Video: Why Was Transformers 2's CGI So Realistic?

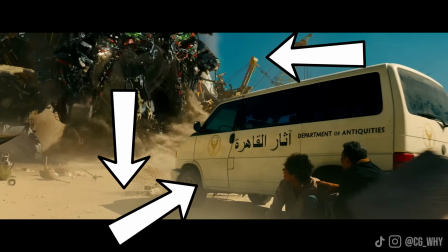[16:08]
And it's this interaction between the robot, the footage, and the CGI environment that is also just an absolutely underrated addition,
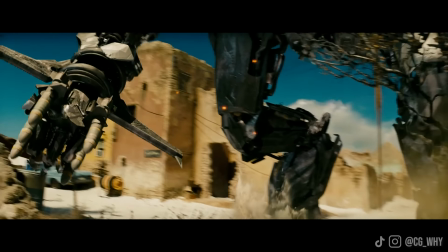[16:15]
as not only does it make them look far more realistic, as now they're dynamically affecting the world they exist within,
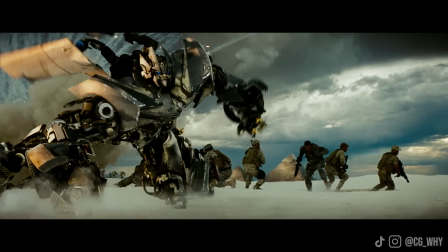[16:22]
but also to make sure that all of this CGI lines up to the camera's movement. A visual effects technique called tracking needs to be meticulously applied. And so tracking isn't something that I've talked about too much on this channel, because typically it's not a super cool thing like making a transformer blow something up,
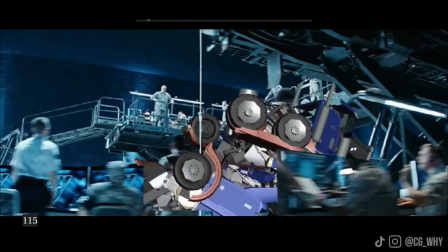[16:40]
but it is something that's both absolutely essential to getting them to work on screen and,
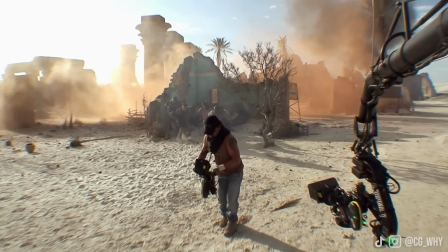[16:45]
more importantly, allowing them to interact with their environment. Because when you film something in real life, the camera is of course just moving all over the place.
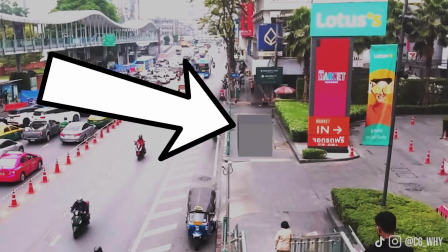[16:52]
And so to get your CGI to line up with this movement and not slide around within the shot, the visual effects teams need to replicate this camera movement on the computer as well.
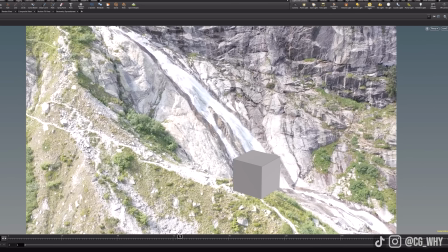[17:01]
Otherwise, the CGI will never line up with the footage and it's going to be really obvious that it's fake. And so you achieve this replicated movement of the camera by tracking the movement of the footage.
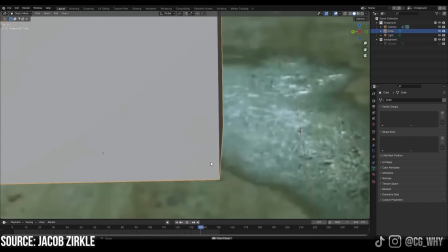[17:11]
And if you get lucky, this can be a nice automated process where the computer just scans the footage and figures out all of this little movement detail for you.
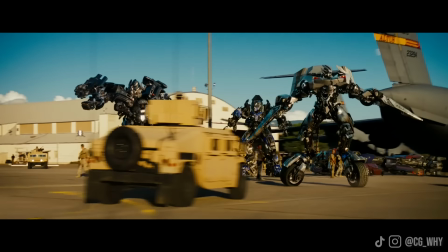[17:19]
But on the complicated shots like those we see all throughout Transformers 2,
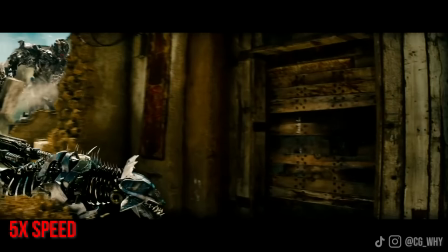[17:23]
where the camera is always sweeping around rapidly and shaking all over the place, this suddenly becomes very hard for the computer to automatically understand,
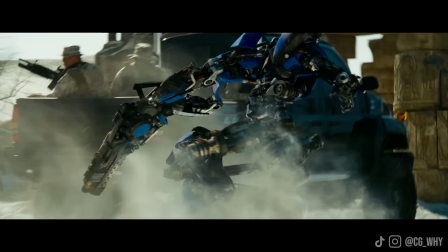[17:30]
as there's just too much going on for it. And so at the end of the day, the only way you could track a shot like this would be through just tedious manual effort.
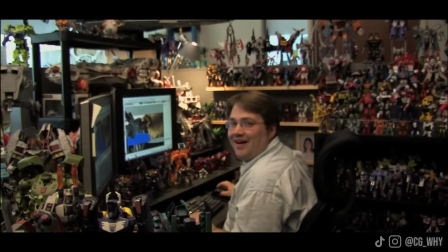[17:38]
And so the people who do this are genuinely some of the unsung heroes of the visual effects industry,
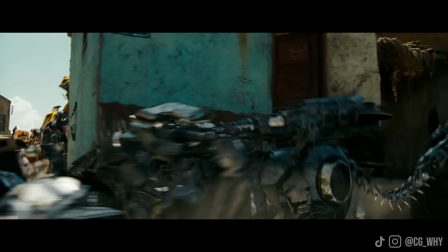[17:43]
because without getting this absolutely perfect track of the footage, there's no way you could integrate all of this subtle detail around these robots.
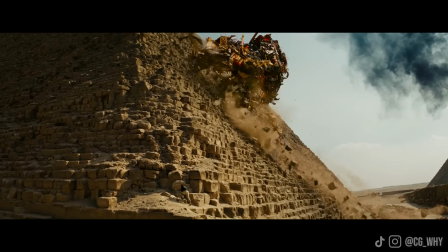[17:50]
And so there'd just be no way we'd ever have gotten such a dynamic and realistic looking film as this if not for their insane efforts.
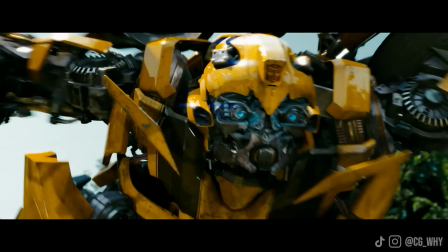[17:58]
And you know what? Speaking of unsung heroes, this brings me to another unsung hero of not just the entire visual effects industry, but also this film in particular, and that is the rotoscope artists.
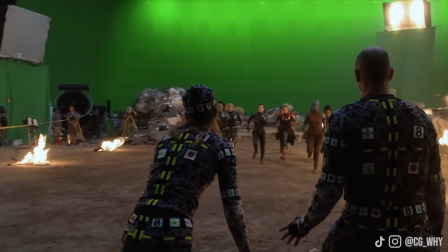[18:11]
Because typically when you look at the behind the scenes of a film,
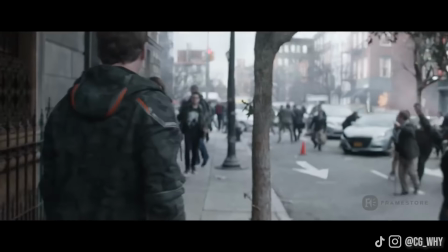[18:14]
whenever they're going to have an actor in the foreground and lots of CGI in the background, the filmmakers tend to put up a green or a blue screen,
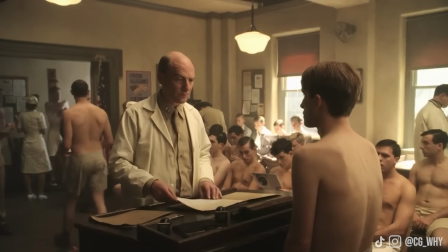[18:22]
as this makes it much easier to insert the CGI behind them.
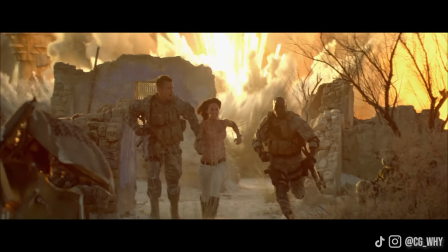[18:25]
But if you look at the behind the scenes of this film, there's basically never any blue screens, with there being maybe 2 throughout the entire film.
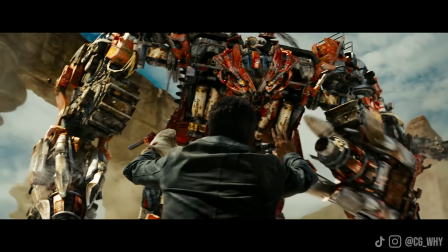[18:33]
And that's because, again, Michael Bay likes to shoot things for real,
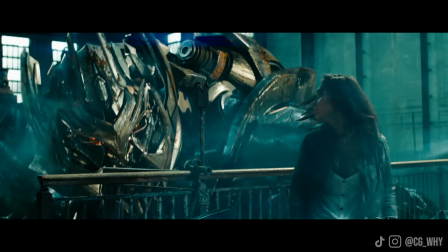[18:36]
and so deliberately likes to work with the environment surrounding his actors to create this dynamic and cinematic framing,
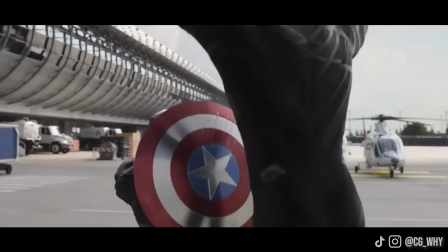[18:43]
which is something that you just can't really do when all you're looking at is some green background.
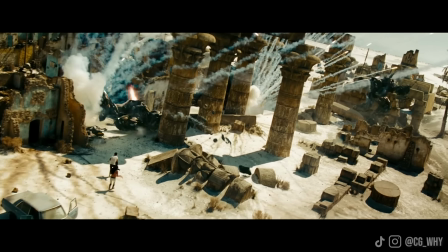[18:48]
And so whilst this is great, it also means that without green screens, to insert any CGI behind these actors,
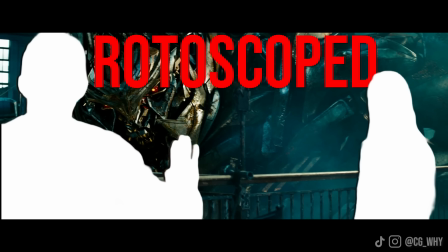[18:54]
each of them had to be constantly rotoscoped. which is a process where the actors have to be
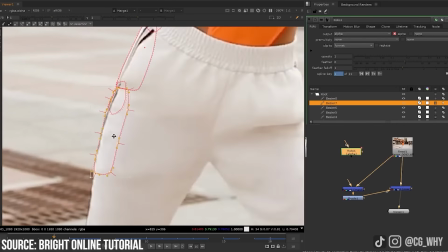[18:59]
digitally drawn around by hand on a frame-by-frame basis as they move to separate them out from
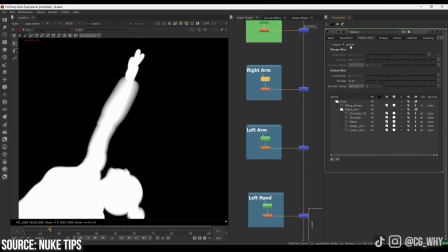[19:05]
the rest of the image. And as you can imagine, this is just an absurdly time-consuming process,
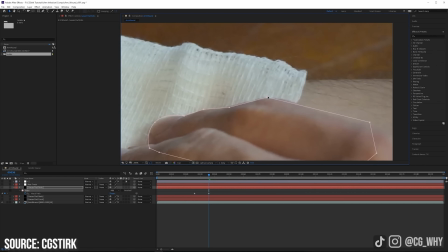[19:09]
because any little movement like their fingers or even their hair twitching in the wind needs to be drawn around,
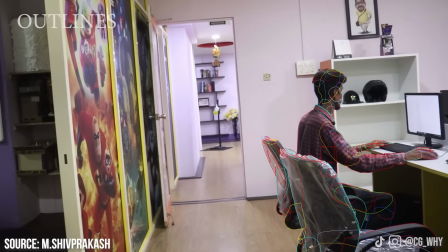[19:15]
and so it can take many artists an incredibly long time to do this for an entire movie.
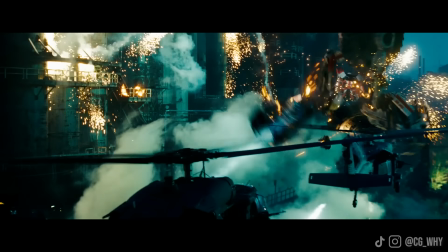[19:20]
But it just paid off so much that they did do this, because even today there's not many other films out there that have this fantastic mix of actors,
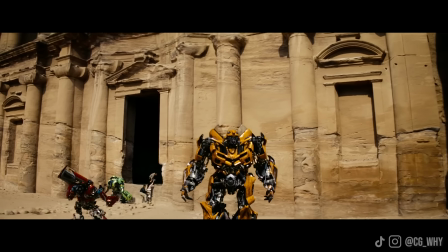[19:28]
amazing CGI, and just fantastic cinematography with the environment around them.
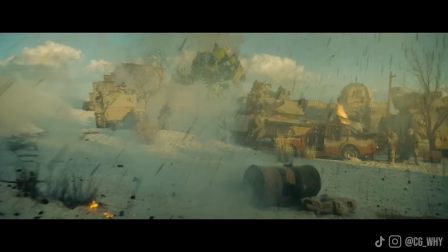[19:33]
And so between these real world locations and the perfectly tracked interaction between the locations and the robots,
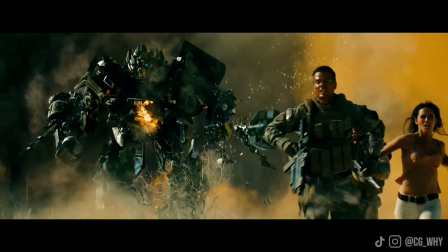[19:40]
you suddenly get a film that really feels ridiculously real, because at this point so much of it basically is.
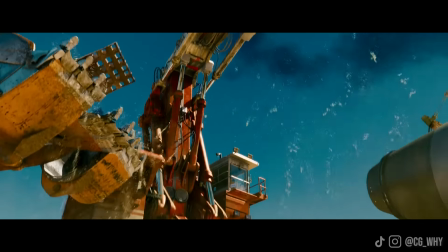[19:46]
And so now, with all of this in mind, how did these smaller steps combine together to form this film's major visual achievements,
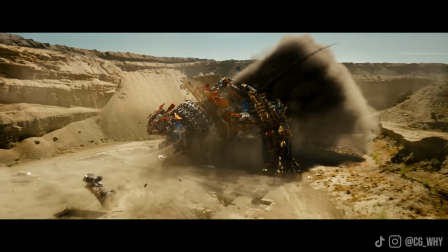[19:54]
such as the big lad himself, Devastator?